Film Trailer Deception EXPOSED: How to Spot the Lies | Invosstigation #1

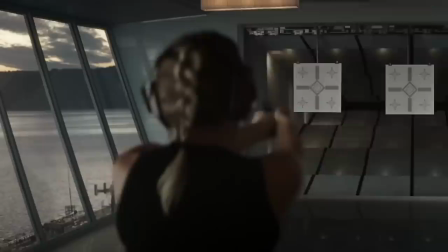[8:22]
The very first teaser is more of a thematic suggestion than a shot-for-shot promise of what will be in the final version of a movie.
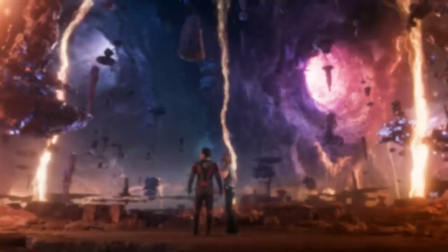[8:29]
Now, that's not to say that these teasers are worth ignoring. On the contrary, everything we see in these teasers is definitely part of the creative team's vision for the film.
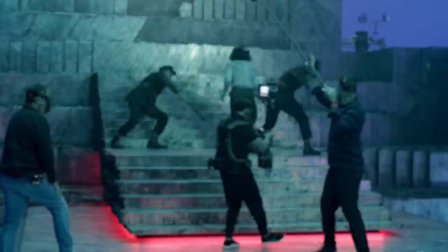[8:36]
I think the shots that get cut give us a rare look into how difficult and sacrificial the filmmaking process is.
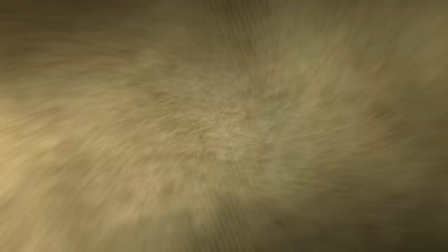[8:41]
But we also need to think about where, in a single trailer, deception tends to occur.
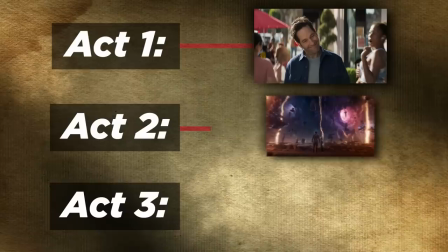[8:46]
Trailers always follow their own narrative structure that tend to have 3 acts. Act 1, set up the context and the tone. Act 2, showcase the spectacle of the movie.
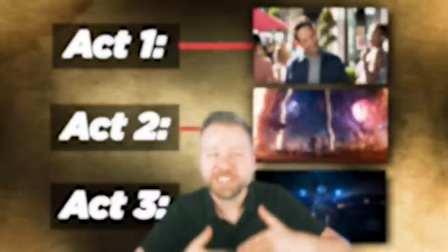[8:55]
And then Act 3, tease the conflict. So basically, the story of every trailer is Act 1, a hero.
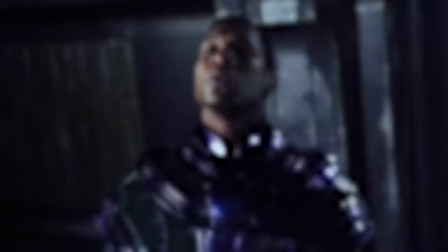[9:00]
Act 2, enters an unfamiliar place. Act 3, and faces a threat, but it's not what you think.
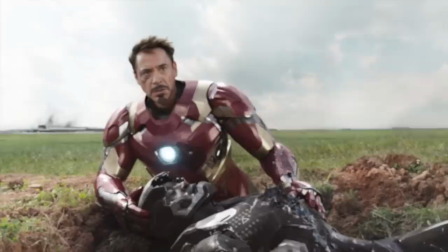[9:06]
That third act, especially for early teasers, is where, according to my research, misdirection is the likeliest to occur.
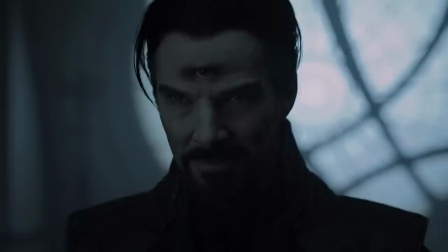[9:13]
Trailers are edited to leave fans on a cliffhanger mystery designed to generate as much buzz as possible.
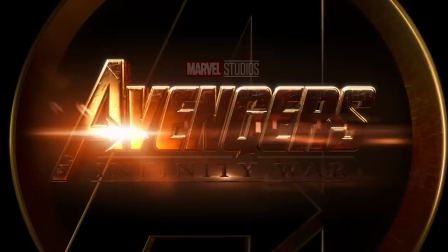[9:19]
I call this the hero shot. Usually this hero shot comes right before or right after the final title reveal.
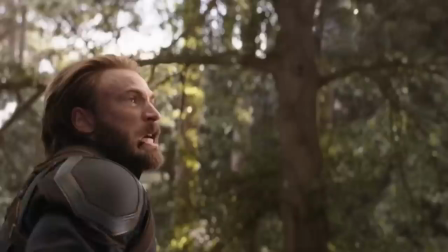[9:25]
The Hulk Avengers running hero shot was at the end of that first Infinity War teaser. The second Infinity War trailer ended with a hero shot of Cap holding back Thanos,
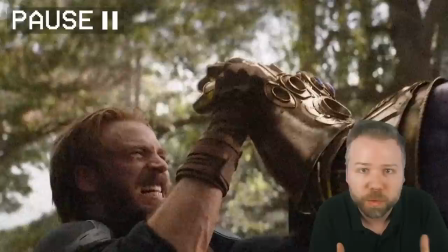[9:33]
but the VFX artist actually scrubbed 2 of the Infinity Stones out of the gauntlet to keep it a mystery how many stones Thanos would acquire in this movie.
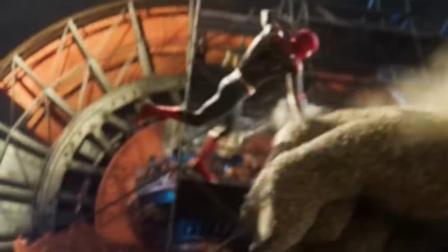[9:40]
That Spider-Man Iron Man hero shot was at the end of the first Homecoming teaser.
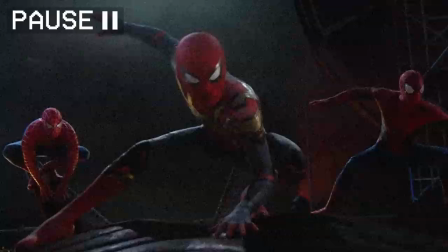[9:44]
The Spider-Man No Way Home second trailer ended with that hero shot of Peter swinging across the Statue of Liberty, which of course had been VFX scrub to remove the other two Peters.
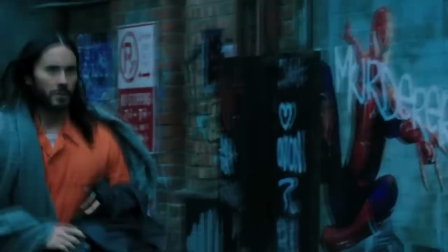[9:52]
The teaser for Star Wars Rogue One and that movie's trailer both ended with hero shots that were removed when that movie's third act was reworked late in production.
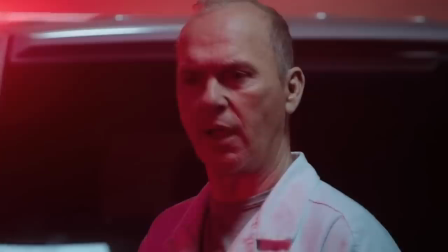[10:01]
And the Morbius teaser, the shots of the Spider-Man graffiti and Michael Keaton's cameo came in that trailer's final section.
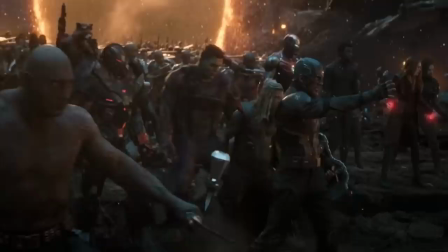[10:07]
Most of the time, it seems, when these hero shots are changed between the trailer and the release of the film,
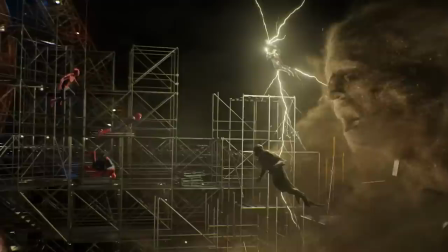[10:11]
it is done to try to excite us for the heroics of the scene while extracting the character from a context that might spoil the plot.
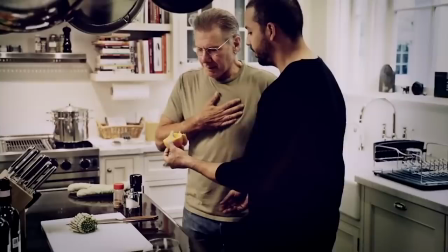[10:19]
From the artist's perspective, it is for our benefit, like a magician deliberately misdirecting us so that that prestige hits with greater impact.
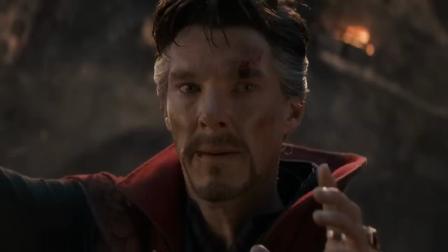[10:27] Get the f*** out of my house.
And so, when trailers seem to be showing us all their cards in a dramatic climax hero shot, they're really often hiding one of two things.
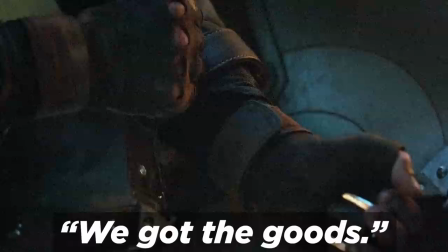[10:36]
Either one, this movie's got the goods and we don't want to spoil them for you yet.
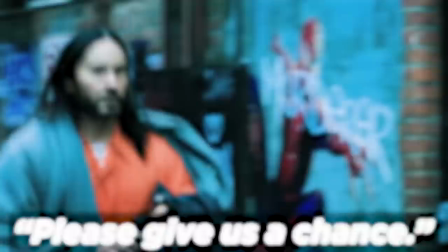[10:40]
Or two, we're taking a risk and we're worried that if we show you the big reveal out of context, you might hate it.
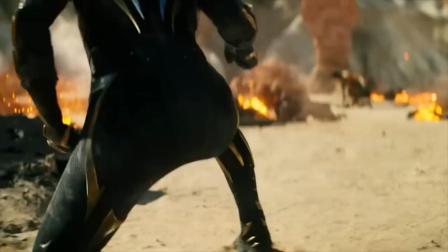[10:46]
And we hope this movie, when you see it, will win you over. Now, the risk takers aren't always bad or unethical.
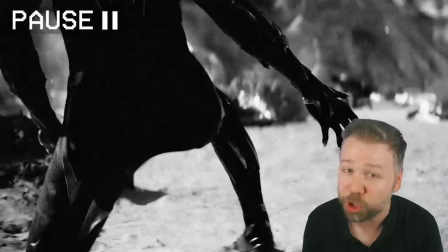[10:51]
For example, the mystery hero shot at the end of the very first Wakanda Forever teaser. This was a gamble.
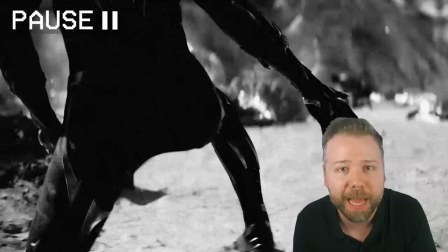[10:56]
Marvel Studios knew fans might have mixed reactions to Shuri being the new Black Panther. So instead, they gave us only a mystery silhouette who could have been anyone at that point.
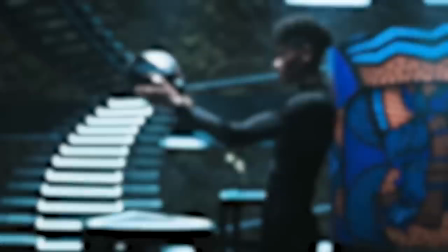[11:04]
Nakia, Okoye, M'Baku, even resurrected Killmonger.
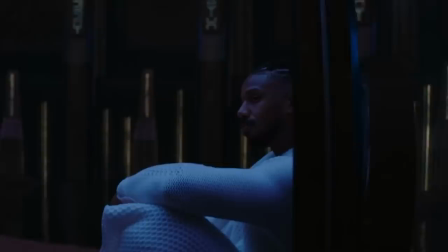[11:07]
They manipulated our imaginations that they knew we would deploy, and they even managed to fulfill the wildest of those expectations by bringing back Killmonger in another way.
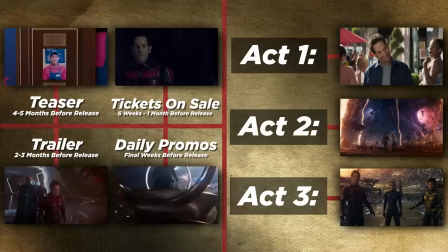[11:16]
So when we cross-reference the acts of a trailer with every movie's marketing lifecycle,
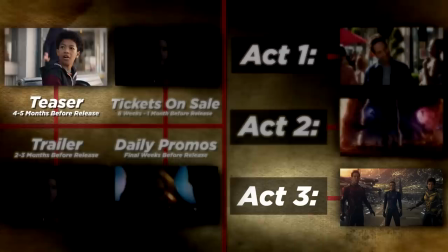[11:20]
the trailer shots most likely to contain misleading claims are the Act 3 hero shots of the earliest teasers,
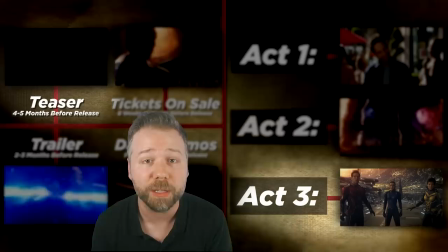[11:27]
meaning the closer to a movie's release date that we get, the less likely the trailer footage is dishonest.
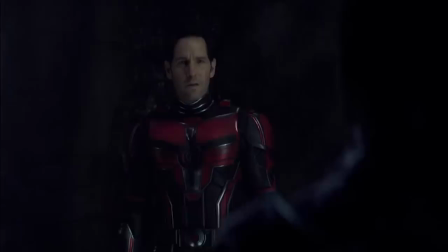[11:32]
Why is this the case? Well, at this point in a movie's production, the picture is more likely to be locked in at that point, and the studio knows what is and what isn't going to be in the final
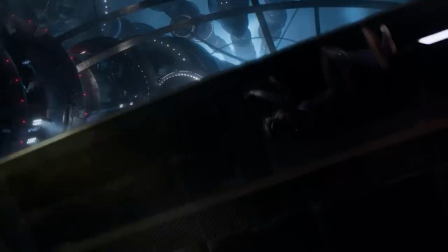[11:41]
version, and the final trailers and promos will contain the footage most likely to be circulated on TV and social media,
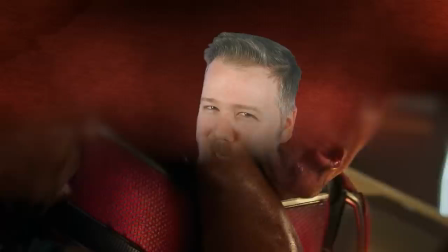[11:46]
and the studios want that marketing to be the closest to the experience fans will have in the theater. But one challenge to that rule is now facing major legal consequences.
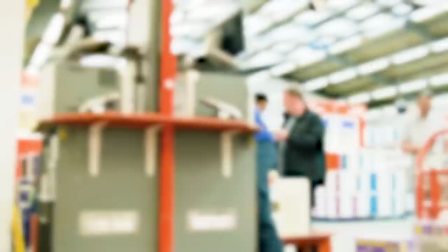[11:54]
The 2019 Danny Boyle film Yesterday stars Himesh Patel as Jack, a musician who wakes up one day to realize the world has never heard of the Beatles.
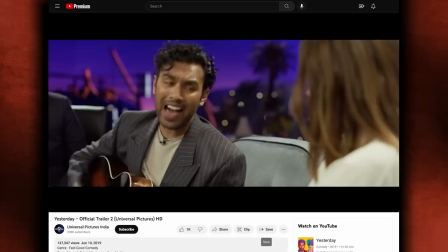[12:01]
The trailers for this film included a scene of Jack serenading Ana de Armas on a talk show.
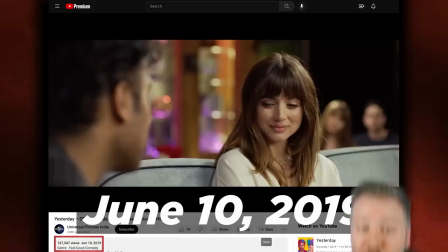[12:06]
This scene was cut from the film, but even a trailer that released just 3 weeks before the film's release,
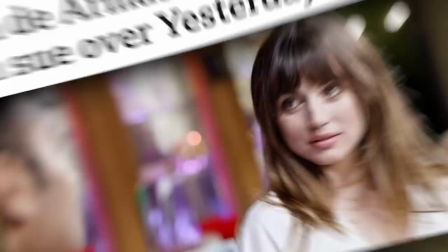[12:12]
this Ana de Armas shot continued to be used in the marketing. Later on, two moviegoers sued Universal, claiming false advertising in these trailers.
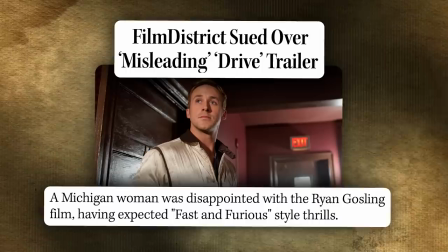[12:21]
This actually was not the first lawsuit of this kind.